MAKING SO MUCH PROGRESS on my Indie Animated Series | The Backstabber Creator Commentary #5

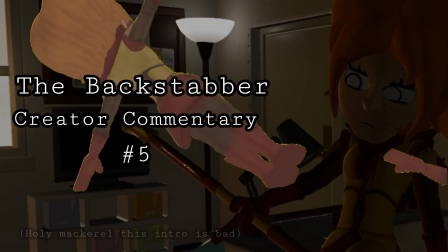(0:05)
I'm pleased to report after many attempts I climbed out from the mouth of the gritty abyss.
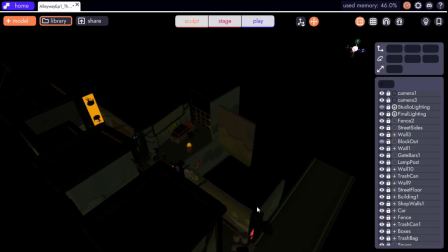(0:10)
Hello and welcome back to another update video for my indie animated series, The Backstabber.
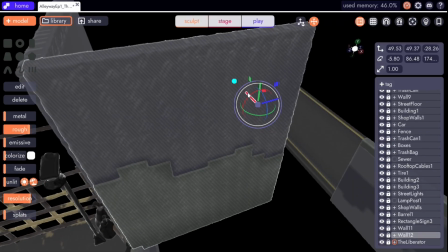(0:15)
Since the last video I've gotten a sizable amount of progress done in a pretty short time span, and I'll do my best to cover that all here.
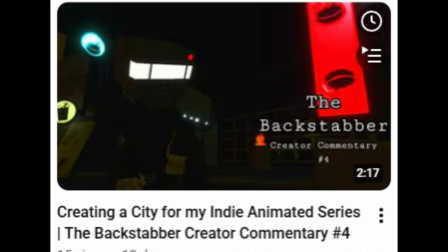(0:22)
First things first, in the last video I mentioned a map I was working on modeling, and a few days after that I posted a full time-lapse after finishing it.
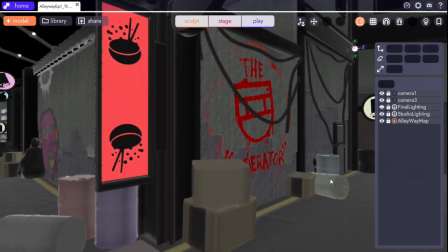(0:31)
So yeah, I finished this little back alley map. This will be used in the opening scene of episode 1.
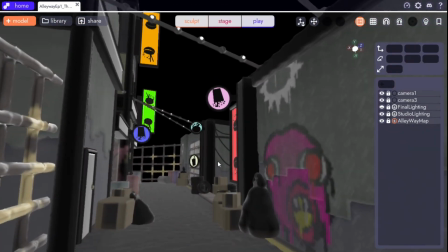(0:37)
I've said in the past that this was a pretty daunting project to tackle given my general inexperience in map modeling,
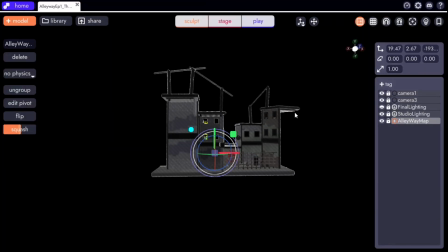(0:44)
but I feel I did about as good of a job as I could with this model.
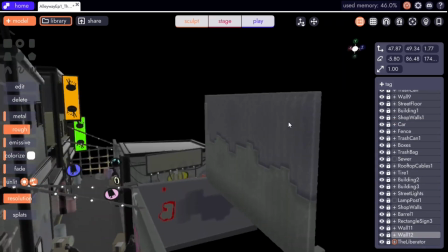(0:47)
As a direct result of me finishing this map, I kind of really got into a mood of making maps, and I ended up blocking out another like 4 or 5.
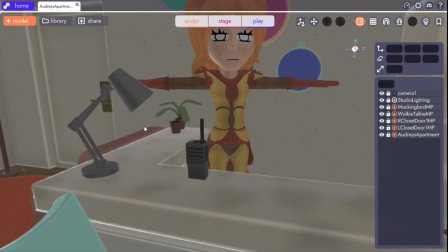(0:55)
One of them I ended up completely finishing, this apartment model for Mockingbird. Like the last map, I'm really happy with the results.
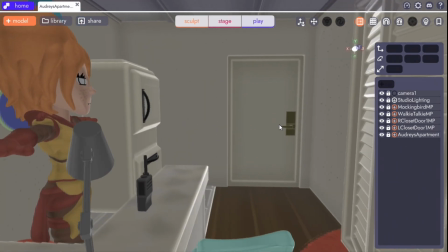(1:02)
I really like how much of Audrey's character I was able to portray through the decorations and prop design.
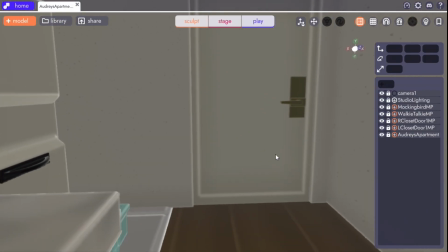(1:08)
It really helps the world feel lived in a way.
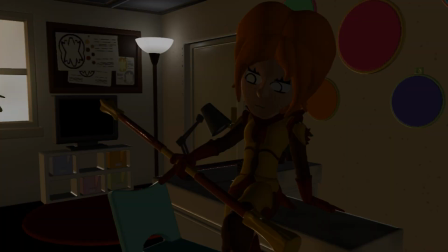(1:10)
And also just a few days ago I went ahead and got some renders of the environment to get a better idea of how it will look in proper lighting.
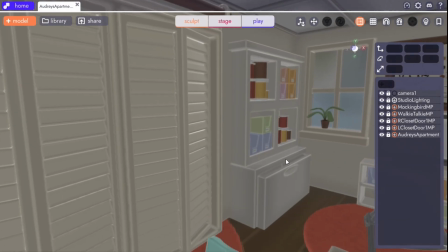(1:17)
And yeah, these turned out great. Oh, and I'm just gonna quickly wrap back around to the other blocked out maps for a second.
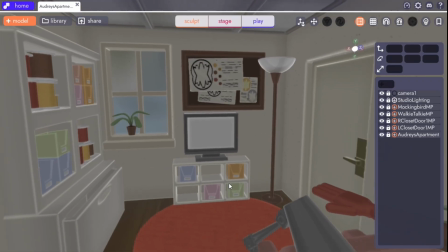(1:23)
I kinda just wanted to show those on screen for a bit.
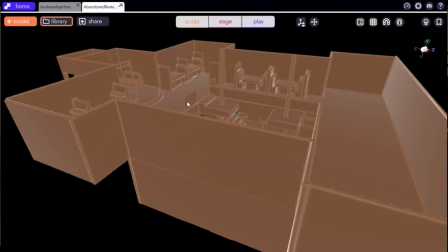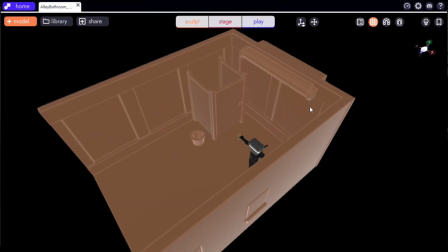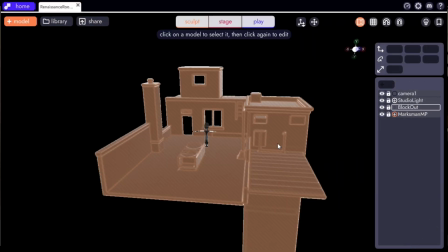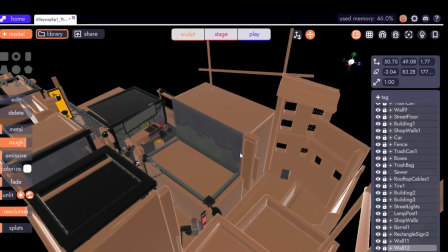(1:41)
On a bit of a smaller scale, I did go ahead and update Mockingbird's character model.
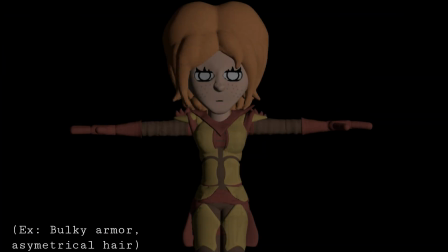(1:46)
In the original, there were some proportions that felt a little off and the texture on her armor didn't look great.
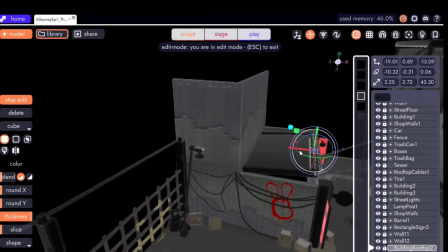(1:51)
It honestly looked really ugly. So I went in and made a few tweaks to the model, and yeah, the differences are subtle, but I think they add a lot.
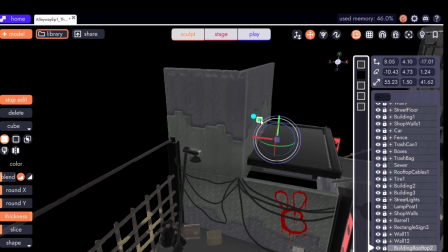(1:57)
While I'm still talking about her, I know that up to this point I've portrayed Audrey without a mask or anything covering her face.
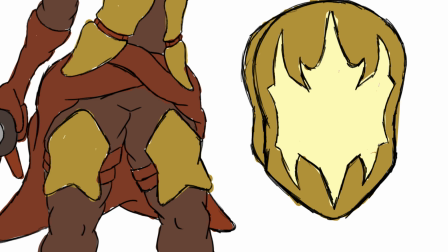(2:04)
She does have a mask, it's in some of the concept art. She's just going to be seen without it for a majority of the series.
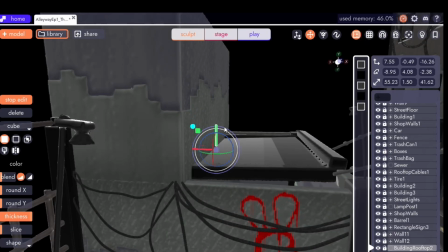(2:09)
For the moment she will have it on though. I was kind of iffy on this design because yeah, I like it, but I don't really think it fits her character.
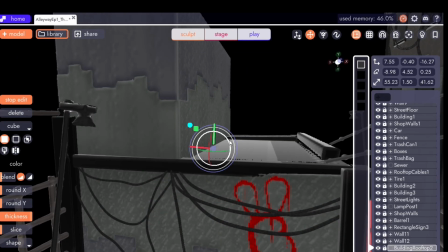(2:17)
She's this very naive, hopeful vigilante, a kind of goody two-shoes I guess, and this mask does not portray that at all. It looks angry, it looks confrontational, which doesn't fit her at all. So I ended up doing a slight redesign.
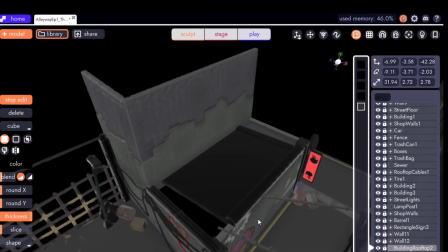(2:30)
I wanted the new mask to be fairly derivative of the old design,
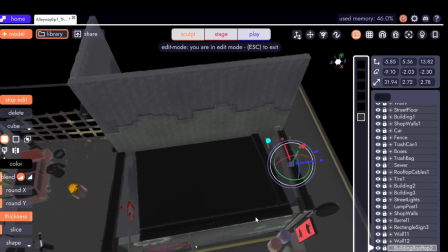(2:33)
but just soften up the features to better fit Mockingbird's personality, and I ended up with this look that I think kind of encapsulates all that.
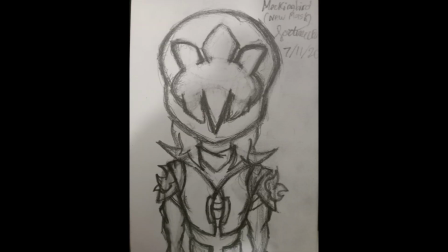(2:40)
It's got all the key design points I like from the original, but with a more bubbly, round look to go with Audrey.
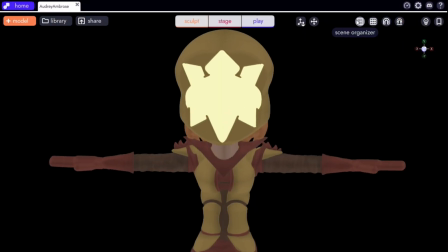(2:46)
I have started modeling the helmet. I'll show that now. It's not done though. This isn't at all a complicated design, so it shouldn't take me too long.
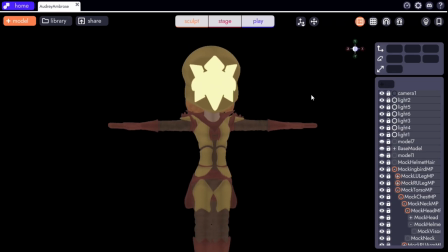(2:53)
Right now it's really just a matter of figuring out how to get her hair to kind of stick out of the back of the helmet, like in the drawing.
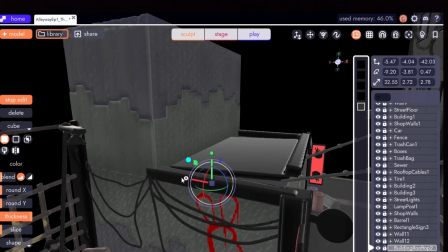(3:00)
Okay, so the very last update I've got is some animation tests I've been doing.
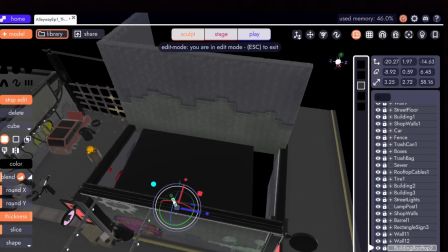(3:04)
I'm not 100% comfortable with the engine I'm using right now, so I'm trying to tackle some smaller throwaway tests to kind of get a feel for the workflow I need to adapt to.
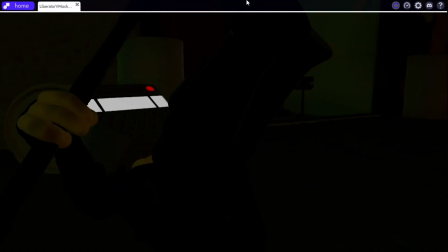(3:13)
This is what I'm doing right now. I wanted to do a fight scene of sorts since the series is going to have a lot of those and I know I'm going to have to get comfortable with animating them at some point,
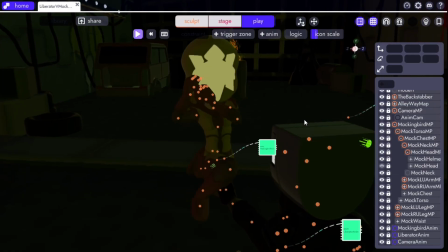(3:22)
so why not now? Anyways, yeah, here's this random fight scene between Liberator and Mockingbird.
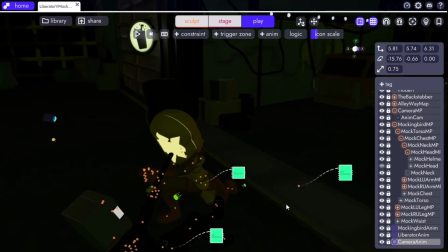(3:27)
This isn't representative of anything plot-wise, I kinda just took 2 models I have for this test.
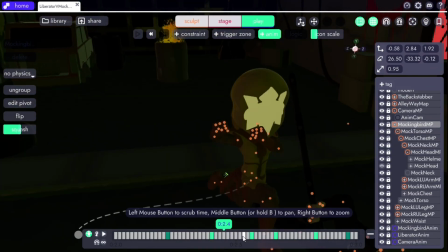(3:32)
I've gotten pretty comfortable animating the characters for the most part.
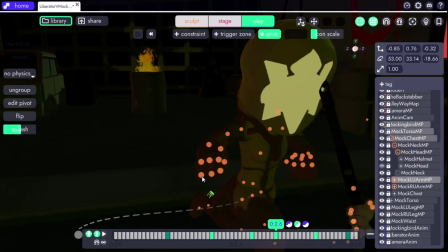(3:36)
Faces and mouse charts are still a bit of a hassle, so whatever I do next with the scene, I'll try to hone in on that so I can get more practice in.
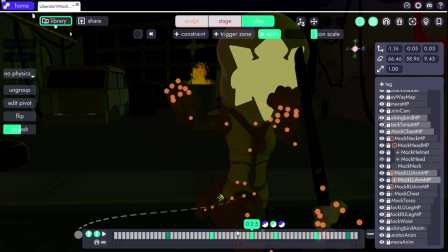(3:43)
Really happy with how the camera animations came out here though. This is actually my first time messing around with the cameras.
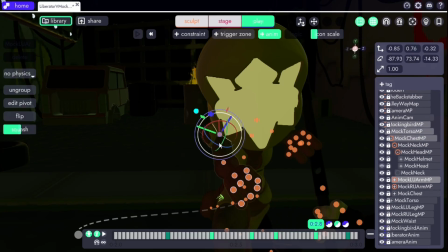(3:48)
I was kinda clueless on how to animate them in this software before, but I kinda just jumped in with this practice and I got it down well enough.
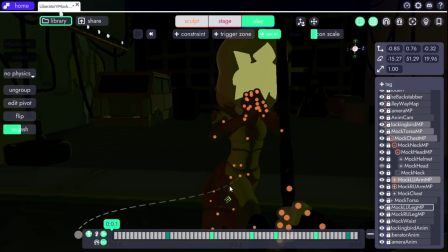(3:55)
That is kind of all there is to it with this animation though. Once it's done, I'll upload the full thing here on YouTube, but until then, this will be your best look at it.
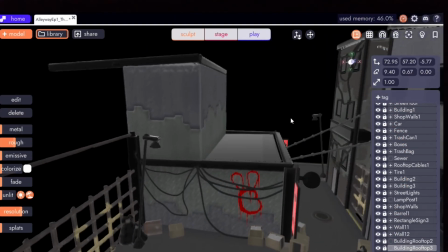(4:04)
So that's all I've got this time around. Thanks for watching.